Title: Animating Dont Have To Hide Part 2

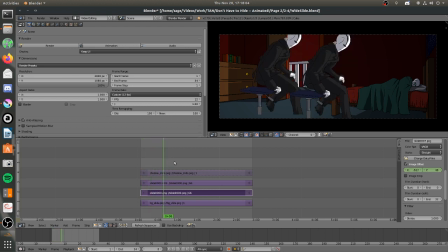8:15 That way it fits the background a little bit better, adds some more dynamicism to the movement. This one here was directly lifted from the rotoscoping that my brother did. This one is exaggerated. Like, by a lot.
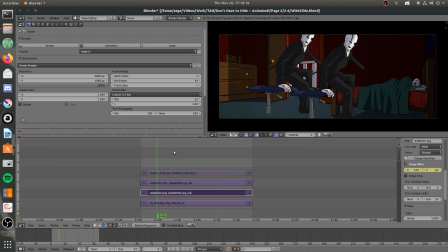8:34 Oh goodness, it froze. If you'll give it a moment. Deja vu, I've just been in this place. And of course, the gradient that helps give it a slightly darker, edgier feel.
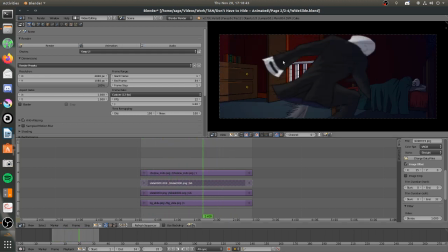8:55 But again, this is still in the widescreen phase. If we... Well, it's looking stunning. Well, it looks stunning. If you want to see the animation compared to my brother and his silliness,
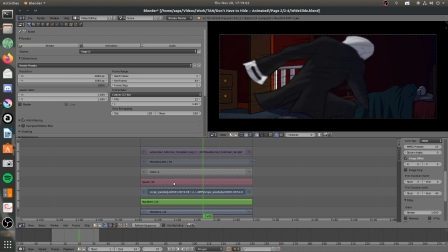9:13 let me see if I can actually get this over with.
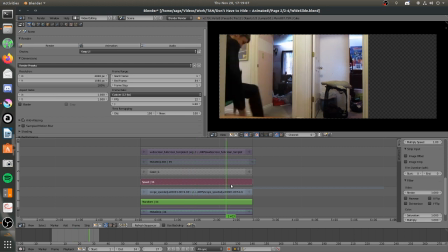9:19 Yep. There's the original animation.
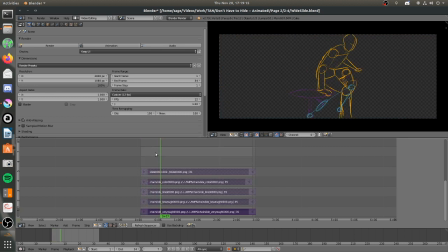9:26 Sorry, the original rotoscope. Here are the roughs. If you see here, my brother didn't originally kick up his foot like this, so I traced in the path to give it a little bit more exaggeration, so that when he slams into that chair, you can really feel it. And while it's not really visible in the final product, I do feel like it made a difference in the end. It's very loose, very rough, and I did exaggerate a bit.
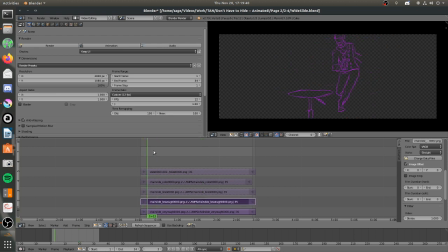9:53 Here's the cleaned lines. You can see how it bears a little bit more resemblance to our favorite Goop Dad.
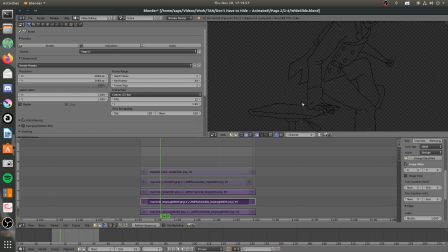10:07 It's really cool. It's hard to see, but mostly because I have Blender on dark mode, but these were the cleaned lines.
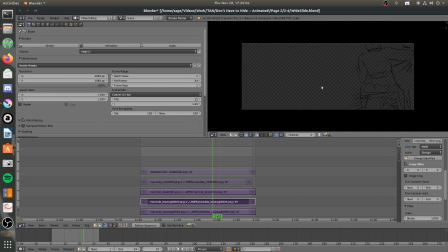10:18 Let me zoom out again. And this is just rough color without any blurring. You can see how honestly kind of cheesy and corny the smear frames look without the added motion blur, but with the final product,
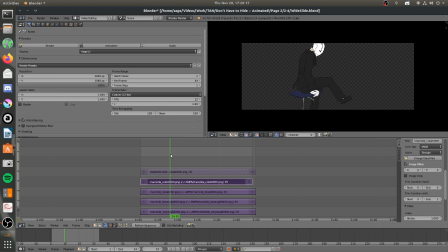10:36 with the shadow and the added digital blur, it gives it a little bit more of an impactful feel, I think.
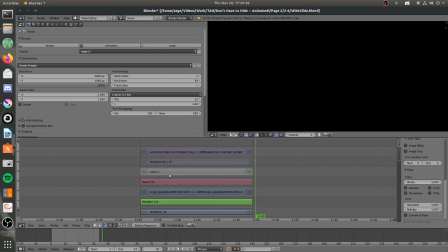10:49 Yeah, that was how we did the chair slide.
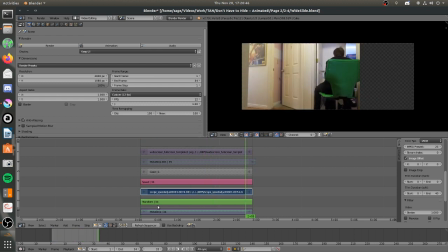10:58 All the way from this to, well, this. I was very proud of it, and I'm glad that you guys enjoyed it. This one took me about 2.5 weeks.
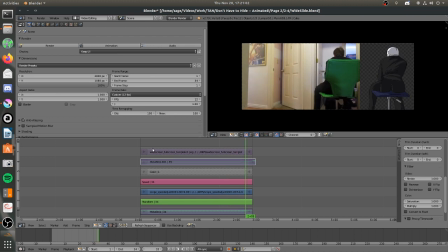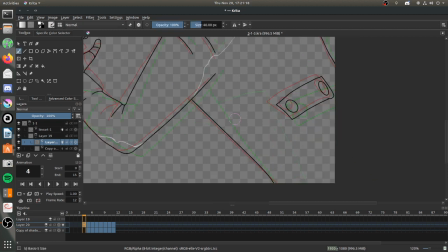11:19 But now we're just doing a little tiny thing here. Did anybody have any questions, or? No, I think they're just quoting memes at the minute.
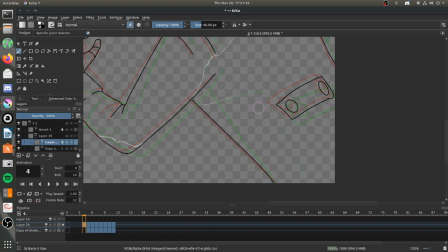Oh, by the way, if you hear dogs barking in the background at any point during the stream, I apologize.
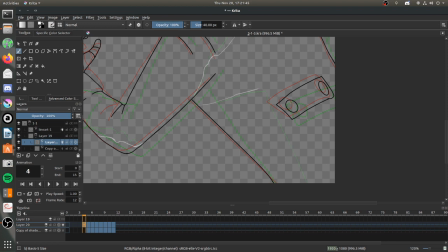11:54 Outside Living has very, very many dogs. Said you're really good at this stuff. Thank you. I am still scared crapless and I still have no idea what I'm doing, but okay.
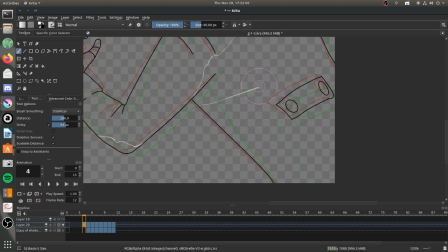12:13 Blast.
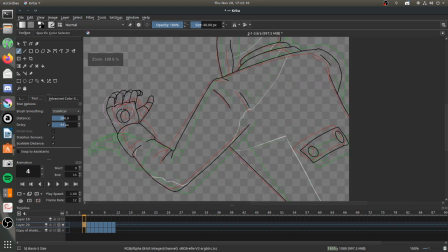12:22 Eclipse said, what are the doggers' names?